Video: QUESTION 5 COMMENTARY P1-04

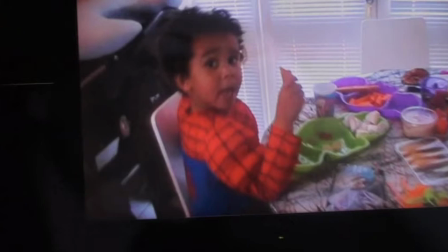[4:12]
The fact that he's in the whole shot instantly tells the audience that he will be playing a significant role in the film.
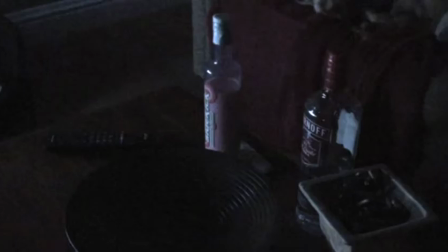[4:18]
And the close-ups on the vodka bottle and the cigarette just emphasise them even more, showing the audience the extreme she is going through in order to calm herself down.
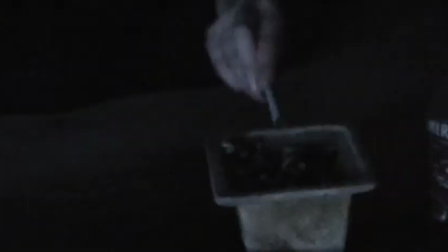[4:28]
Showing the vodka bottle and the cigarette so vividly could also suggest to the audience that a drink or smoking problem could be her potential weakness,
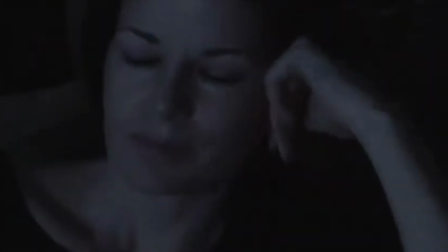[4:38]
her downpour. So therefore, through camera work alone, another enigma is created.
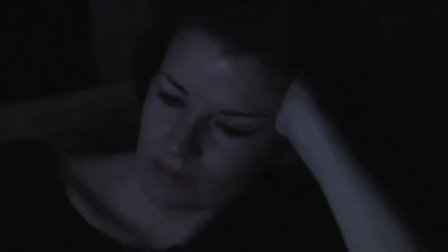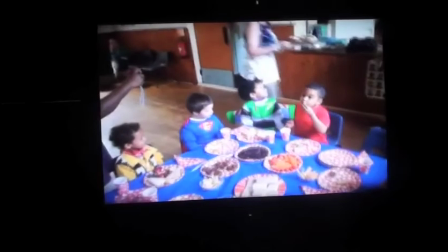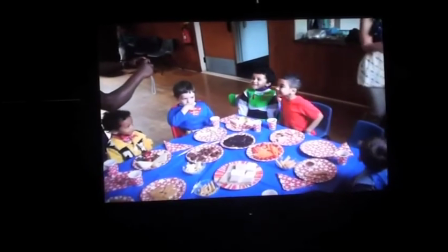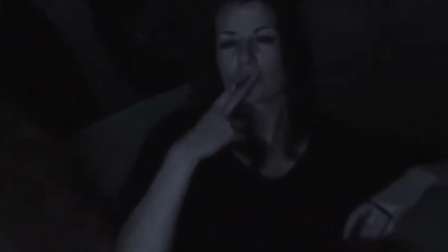[5:02]
We specifically chose to dress the character in an all-black outfit, as black represents negative emotions, so this emphasises the fact that she is distressed about the disappearance of her child.
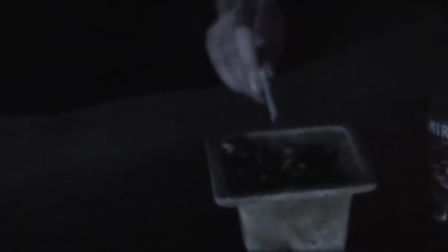[5:11]
The vodka bottle and the cigarette both have the same roles and have a similar significance. Both smoking and drinking are well known to calm stress,
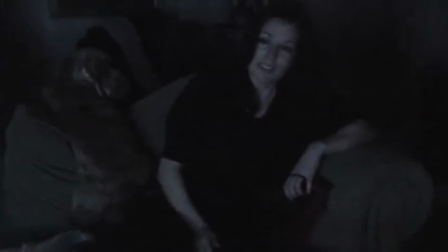[5:18]
so by the character drinking the vodka straight from the bottle shows that 1. she is not concentrating on anything but her son in the video,
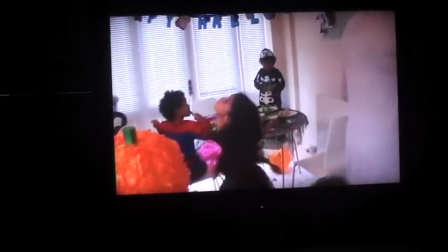[5:26]
so she doesn't even use a cup, and 2. she is trying to get over the stress whatever way possible, drowning her sorrows.
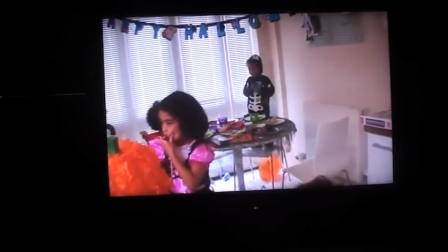[5:33]
The cigarette is used for the same thing, it is another way of showing that the woman is doing whatever she can to Keep a count.